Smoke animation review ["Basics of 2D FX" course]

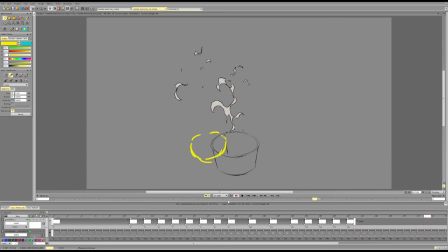(8:42)
Now I think the intensity of the action matches the intensity of reaction. And I would add a couple frames to the initial burst, but you see it kind of makes more sense.
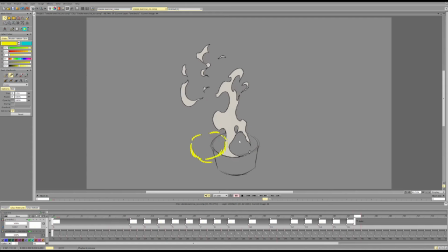(8:57)
Now, if we were to keep the previous timing, I would make the smoke way more gradual, way more soft, to match the intensity of action at play, so that we don't have such a heavy disconnect between them. And that would be the main thing, I think.
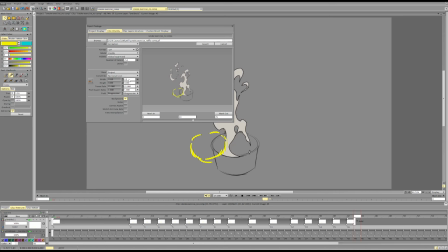(9:16)
Because generally, the smoke itself is really well animated, has a nice timing, has nice contrast, nice shapes, so that is pretty cool.
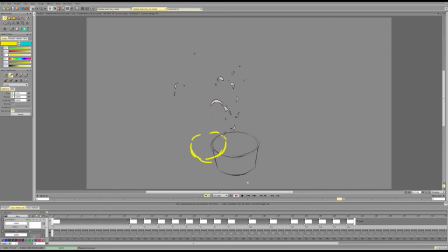(9:30)
But again, the intensity of the action doesn't reflect the intensity of reaction to habit. In terms of the smirk itself, I think the shapes are cool, as I said, and generally it works pretty well.
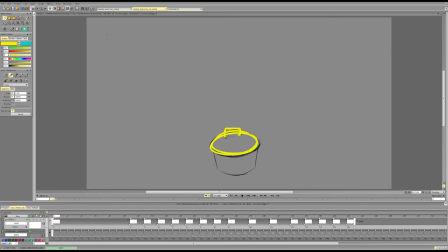(9:50)
Let's return to this. So, in terms of the forms and shapes, this works pretty well. Maybe at the start we can have... I think this is too slow.
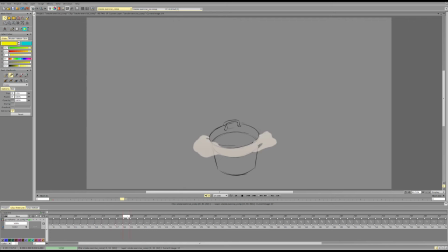(10:11)
Again, I cut a couple frames there so it works. But here, the initial part is too slow. Too even. This is okay.
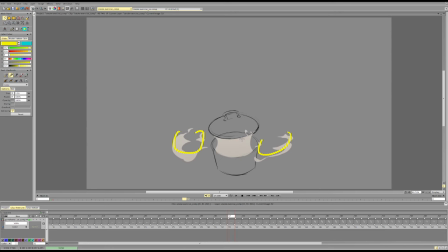(10:26)
But we can push the difference between these two shapes it kind of feels similar and we might want to have something to show that it is in space it is not a flat uh on the sides
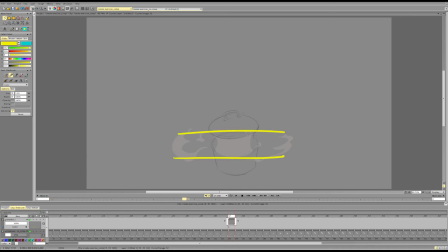(10:41)
only thing because right now we can adjust food everything at two sides and left the entire area empty so maybe we can have some indication that it is in fact a volume that is placed in space
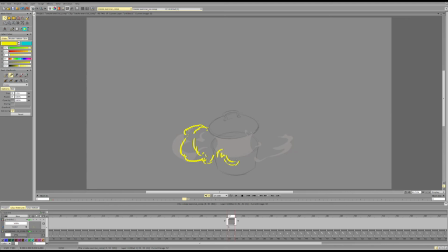(11:00)
that reacts to some kind of airflow and stuff maybe with a bit stronger difference between left and right compositionally have
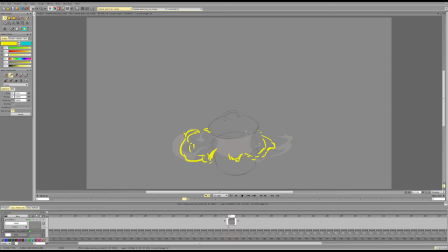(11:20)
something here maybe something implying that there is a form in the back what else we can push the contrast between these two shapes we can push the contrast between these two shapes a bit because you see they kind of
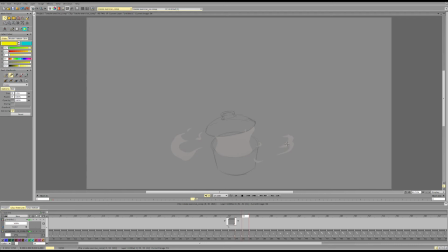(11:39)
disconnect and then we're left with a more or less symmetrical shape and placement of particles so it's important to create an interesting composition at this point. At this point in time you
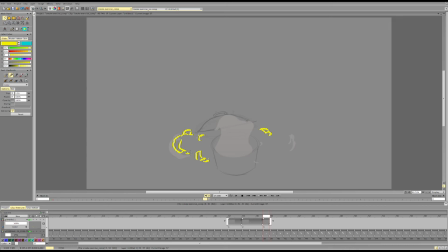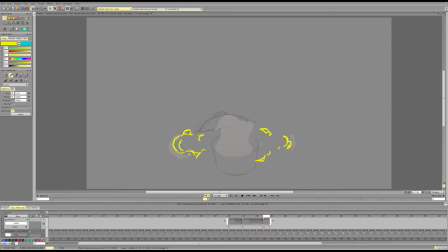(12:12)
can keep it as a trail or as a flow but that's kind of the point here. As for this one this is okay we can push the contrast a bit.
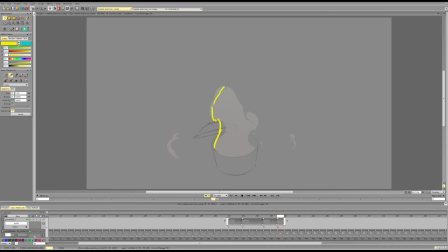(12:30)
I would make this more directional to show the energy and then start erasing it a bit more and
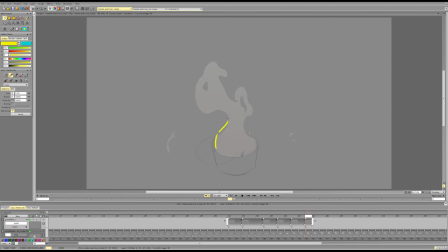(12:43)
stretching out the shapes this will give us contrast and
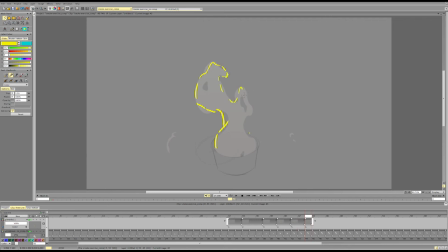(12:53)
all that fine stuff again we can delay these two shapes between each other and
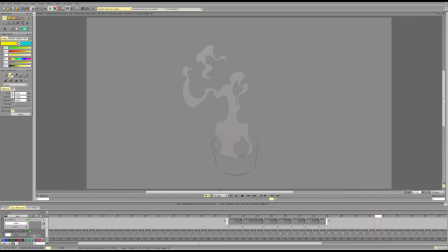(13:08)
for this shape i think we can try to push it some way. So what I'm reacting to mostly is the fact that it's dividing this in half and these things get very repetitive.
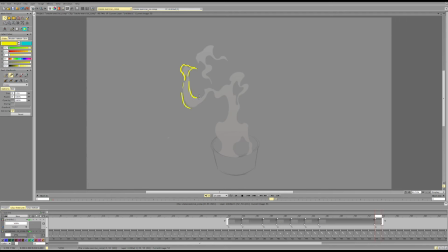Pushing the contrast here already seeing this shape.
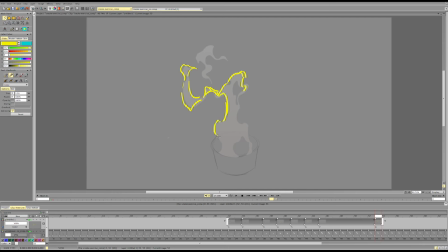Stretching this out along the volume a bit more pushing the contrast here in terms of the placement here
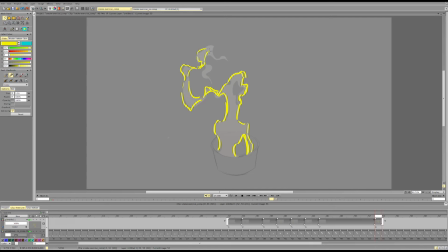(14:01)
continuing the the volume through the shape maybe dividing it less evenly so not placing it right in the middle can either keep that part and maybe maybe it's either more to the left or more
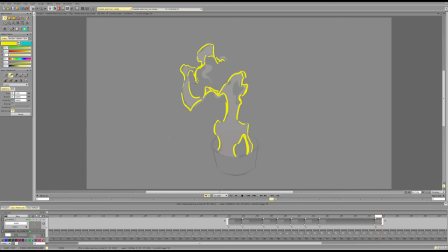(14:20)
to the right so that's our choice so that it doesn't feel like it's right in the middle of this shape trouser divided more unevenly
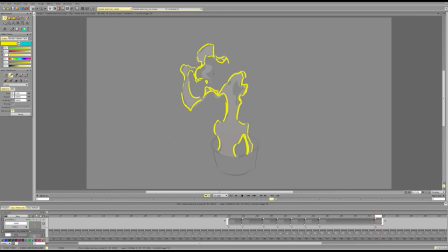(14:32)
maybe leaving some particles instead so that it doesn't feel like it's just a chunk that's completely separate of everything else having particle trails or something like that and
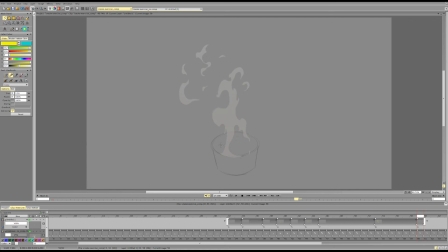(14:51)
then here we can push the contrast in this area maybe simplify some stuff
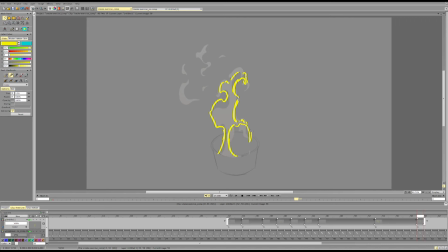and when it dissipates we don't want everything to align and follow the same line especially
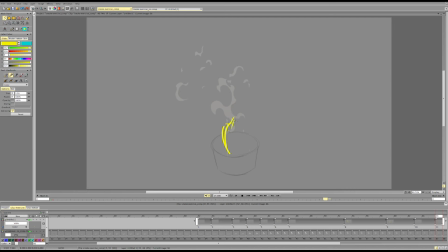(15:22)
the straight line because here it's eats the part when the smoke gets more wispy since we only have the wind and the general flow affecting it and the directional energy is way less present
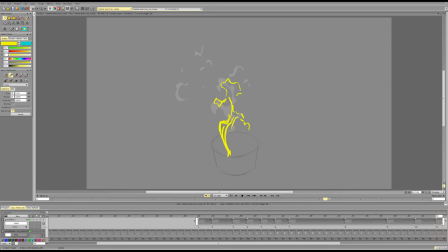(15:40)
due to the nature of the smoke slowing down and the flow not being as extreme. So we can have more wispiness, we can have more
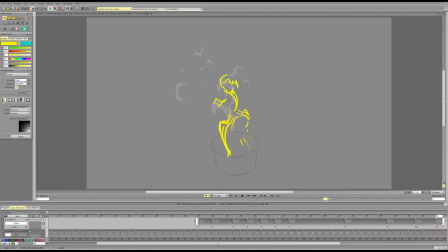(15:56)
curvy smoke and things like that not forgetting about the general composition. And I would suggest simplifying and making the shapes a bit more general at this point.
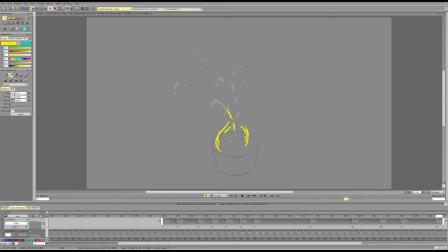(16:13)
Suggesting that airflow. Because what happens is that this is basically... So we have rotational momentum here. And we have the thing going up.